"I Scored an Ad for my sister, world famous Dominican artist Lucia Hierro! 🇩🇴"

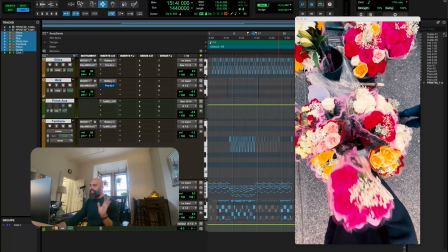[12:47]
Boom, boom. You know, the suspense now. What's gonna happen? You know what I mean? She's dropping off the thing, and then we're gonna come back.
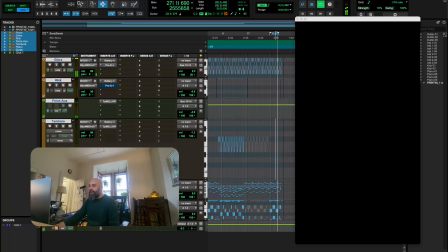[12:59]
Everybody's happy, everything worked. And that's it. And we're gonna fade out right there. That's the whole thing. We figured it out. The most important thing is the arrangement. Once our arrangement is done and it feels good, the thing is scored. Now we can embellish. But honestly, we can't go too crazy with it because it's not about the music. Our music is supposed to just provide the back end, the setting for this whole thing.
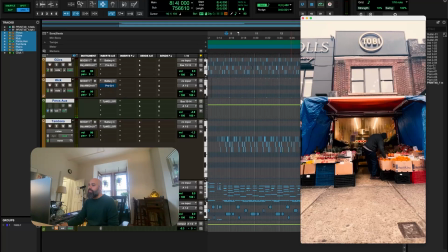[13:21]
What I'm gonna do is for that last moment, I'm gonna bring in all our percussions, all our beats for that last hurrah.
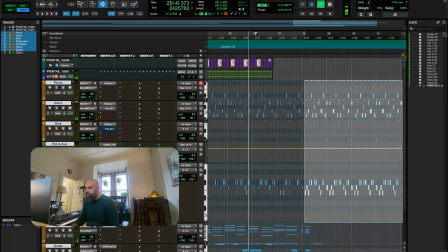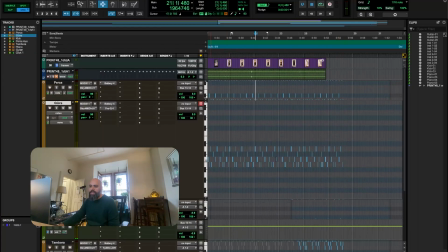[13:38]
Perfect. Let's watch that with the video.
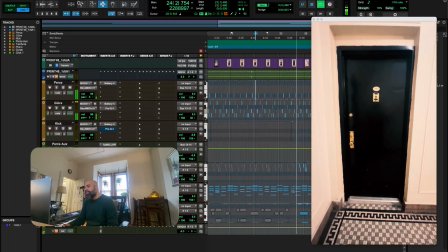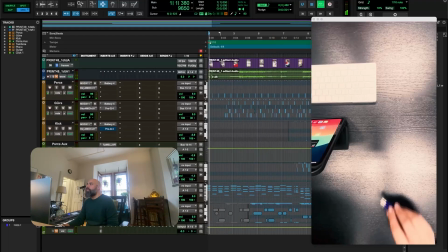[13:46]
That's it. Let's watch it one more time all together.
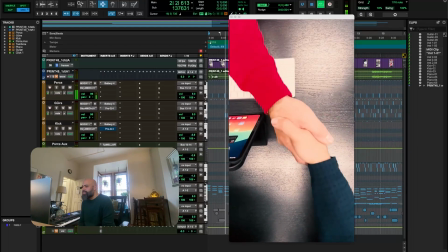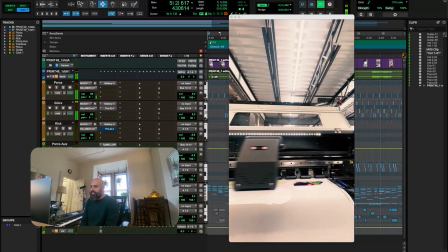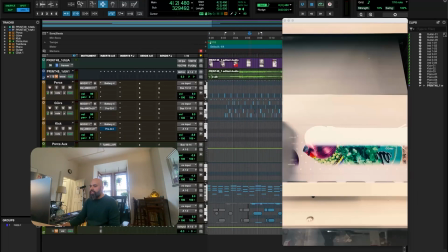[14:01]
The guitar melody needs to somehow come in a little sooner.
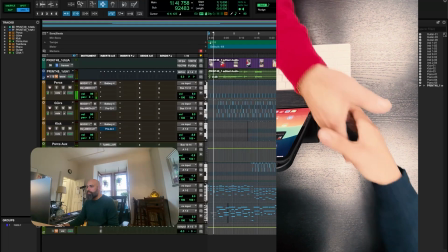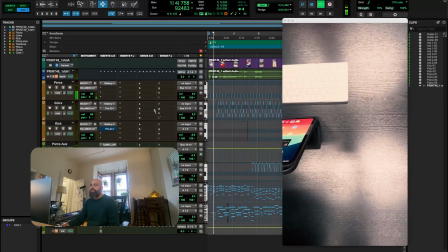[14:11]
I'm hearing maybe some sort of an accordion part. So I'm gonna have just a couple of counter melodies. Little ending kind of after the ending kind of thing that lingers.
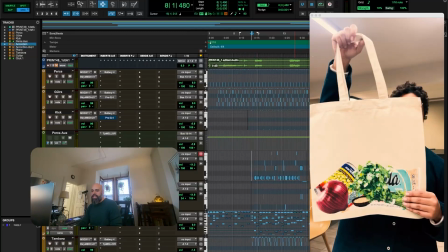[14:41]
That's cool. I'm thinking now that this first melody shouldn't be an accordion. Like maybe it should just be something else. You know, and
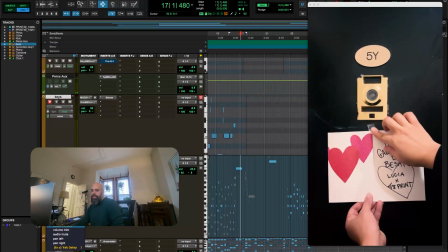[14:54]
that way our accordion comes in, it's another sound. Bring that back. When she sees the sign, we can put that little da-da.
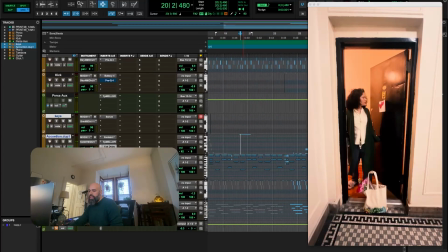[15:06]
Perfect. Okay, maybe I'm gonna bring a little guitar there for that moment.
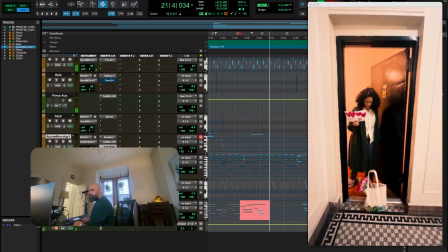Yeah, exactly. Something that's gonna bring us back. So yeah, let's just add a little bass to this and wrap it up.
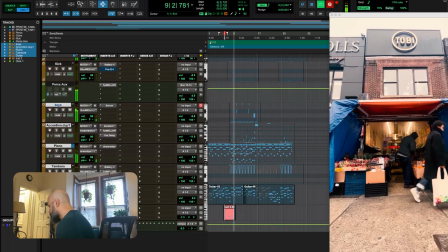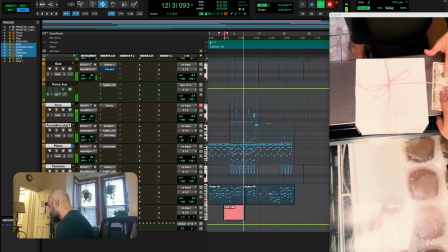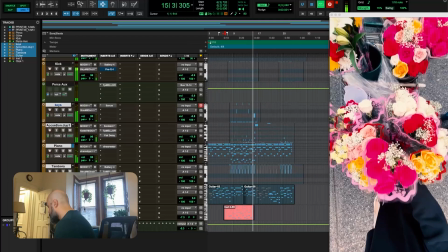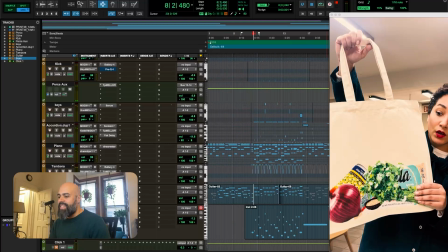[15:40]
You know, just have it be nice and tasty. Still feel like something needs to happen there.
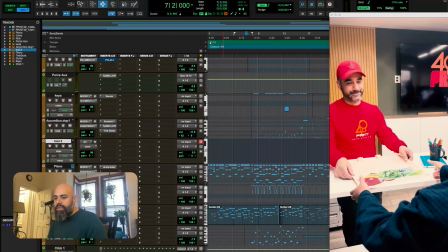[15:45]
Maybe like a you know, like maybe like a little saxophone, even if it sounds a little fake, but like.
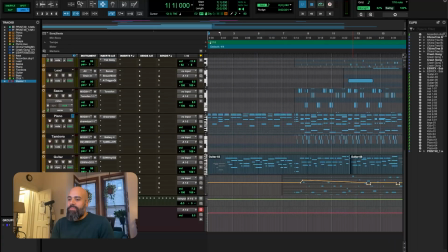[15:57]
All right, cool. So I just added a couple of little ear candy, you know, some transitions,
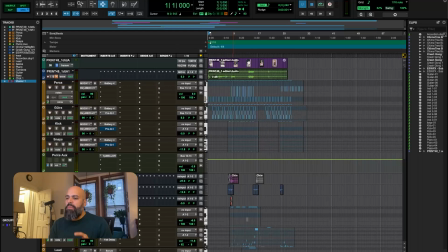[16:03]
little beltry here and there, and a little bit extra percussion on our more busy sections.
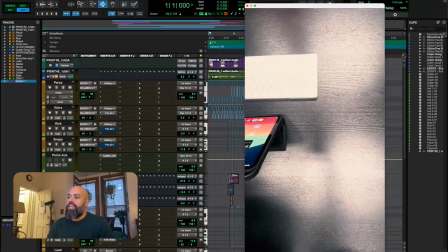[16:09]
Let's check it out with those changes that I just added.